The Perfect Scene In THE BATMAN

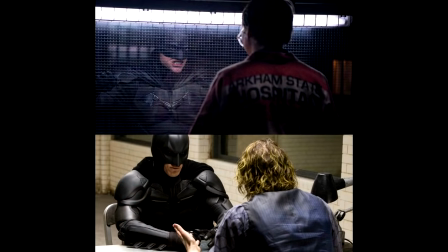(4:15)
This is the primary difference between the Dark Knight's interrogation scene and this one. That film's iconic scene, probably one of my favourites of all time, is focused on showing how Batman is continuously a step behind the plan of the Joker.
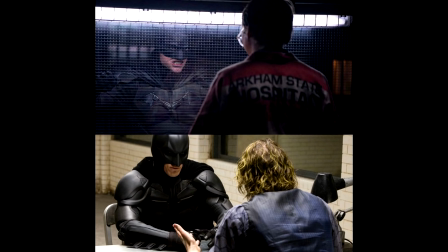(4:31)
And while the Riddler prison scene does lead into the final step of the villain's destructive plan, it also serves a completely different purpose. The Batman scene isn't an interrogation. It's primarily showing us these two deeply disturbed orphans, separated by a mirror of reflections.
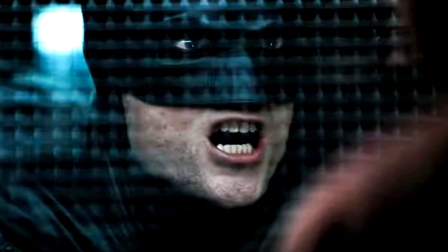(4:50)
They both go completely off the rails during this conversation, and it could have been the moment that Batman becomes just what Riddler expected him to become. And that is like him,
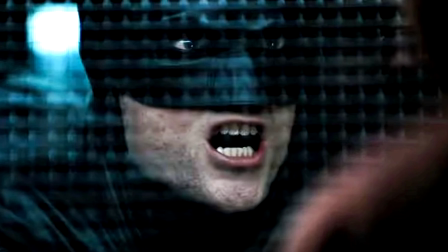(5:00)
someone who feels disgusted by Gotham's system and what it has done to the poorest who fall beneath those in power.
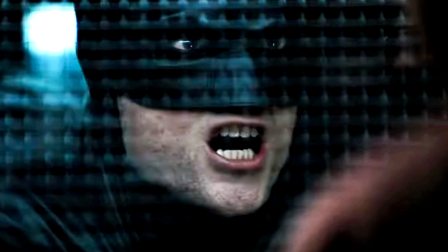(5:08)
And Riddler is of course one of those people. Bruce also went through a hard time, but like the Riddler outlined in this scene,
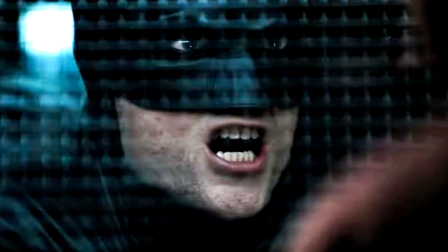(5:15)
his security of wealth and also having people like Alfred to help him through those
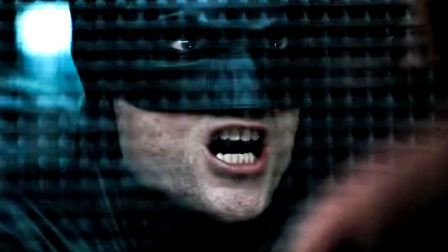(5:21)
difficult times gave him the opportunity to be something more than what the Riddler becomes.
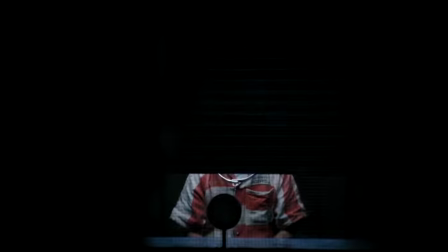(5:26)
So this mirror between them starts as a reflection, but by the end of the scene, it also becomes the diversion between them.
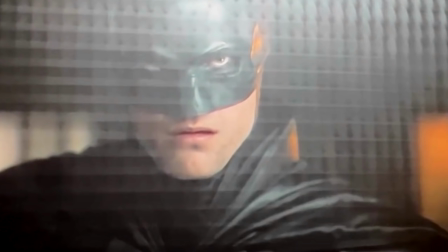(5:34)
It's not a hero interrogating a villain, it's an interrogation of the traumatized individuals that align on either side.
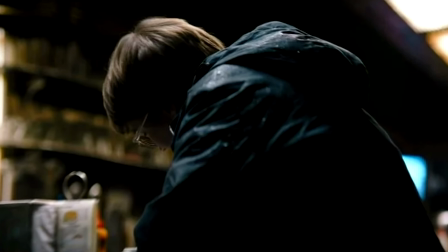(5:43)
It's key to note that throughout The Batman, the Riddler goes to the extreme to expose the corruption in Gotham,
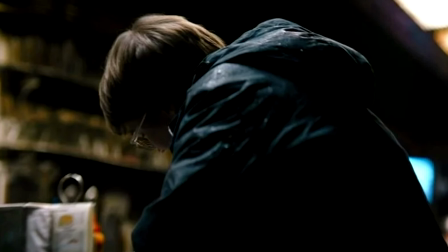(5:50)
and while these rich figures drive Edward to utter madness,
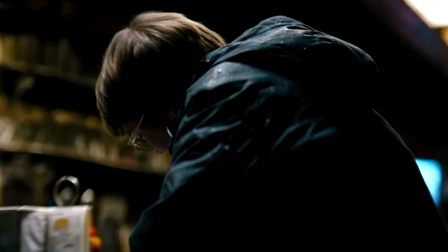(5:53)
the Waynes and ultimately Bruce is the example that gives him the most anger and hatred.
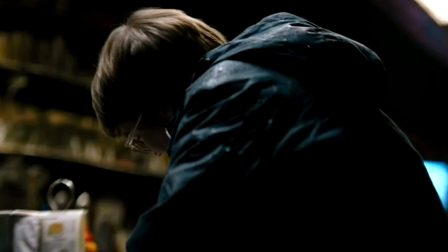(5:59)
We fully understand this from the moments where he sends an explosive device to Wayne Manor,
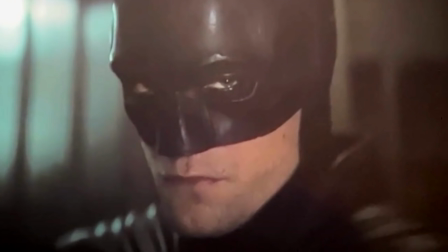(6:05)
and then here in this scene, as he stresses on not successfully killing Bruce Wayne. It perfectly portrays the inner anxieties of both of them, with Riddler conveying the jealousy he has towards Bruce's life of privilege, and that his father was one of the reasons for his own mental collapse.
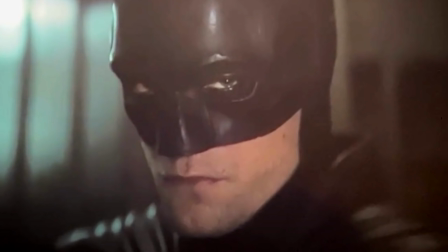(6:23)
And then there's also Bruce, who's not only worried that he knows and might expose his identity, but he's also deeply angered by the fact that he got involved in this whole plan. He did exactly what the Riddler wanted him to do right up until this primary moment, where there becomes a separation between them.
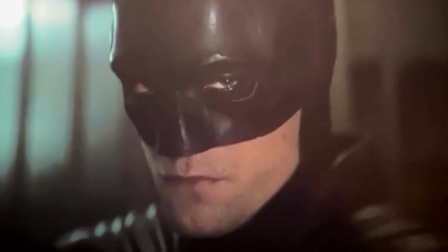(6:43)
And don't get me wrong, a lot of my small gripes with the Batman come in the final 30 minutes that follow this particular scene,
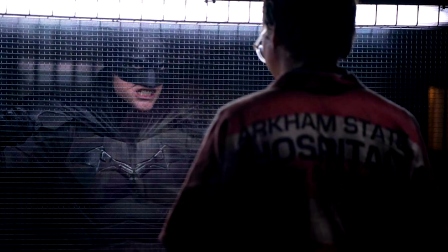(6:51)
but I personally believe that this scene is not the cause of that. This moment fully deals with the identity theme and the reflection of two traumatized
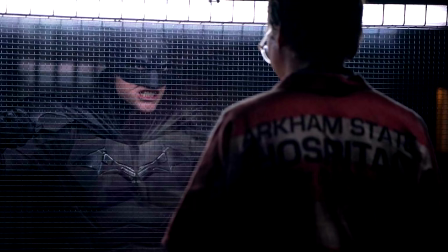(7:00)
orphans on the opposing sides of a mirror that the previous 2 hours were building towards. It was the step that the film needed to truly give us the differences in motivation
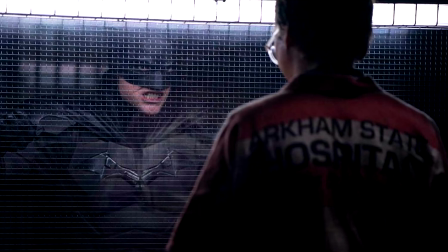(7:10)
and integrally highlight why Batman is different from his orphaned villain. Yes, we all know the difference between them,
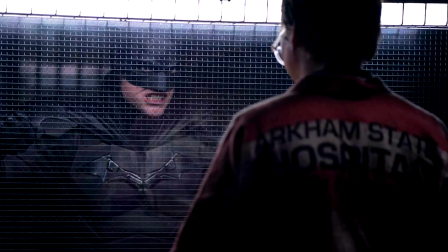(7:18)
but in a film where there's numerous moments in which Batman could go off the rails and become exactly what he fights, it is needed as a build-up to the heroic moment we see at the end.
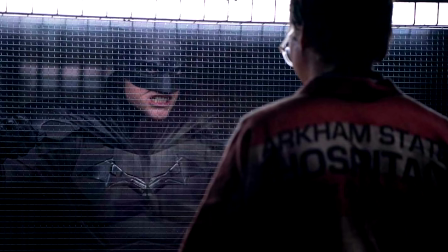(7:29)
It's Batman in his early years figuring out what it means to be a true hero, and while he isn't all there yet, he's on the path to becoming something better.
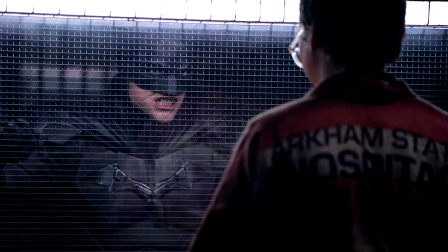(7:39)
This scene is one that truly sets the path in the third act for that to happen because of that separation between him and the Riddler.
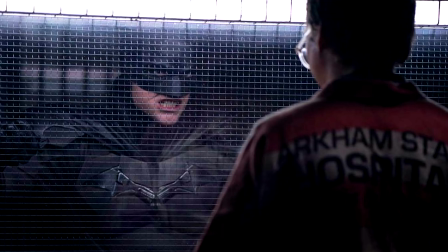(7:47)
At the beginning of this scene, the mirror between them is a distorted reflection, but by the end, it's in fact a separation between.
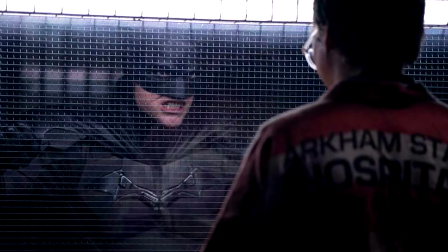(7:55)
And it even acts as a wall that stops Bruce from breaking through and doing something quite violent.
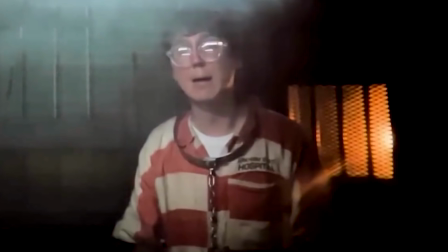(8:02)
Ultimately, this moment is also a great example of two known actors at the top of their games who are brilliant at showcasing the duality between the two main characters. From Paul Dano's horrifying screams to Robert Pattinson's more calculated,
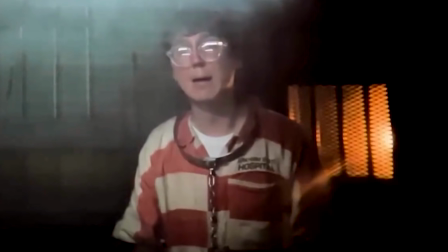(8:18)
quiet, reserved responses, you get into the mindset of both of them.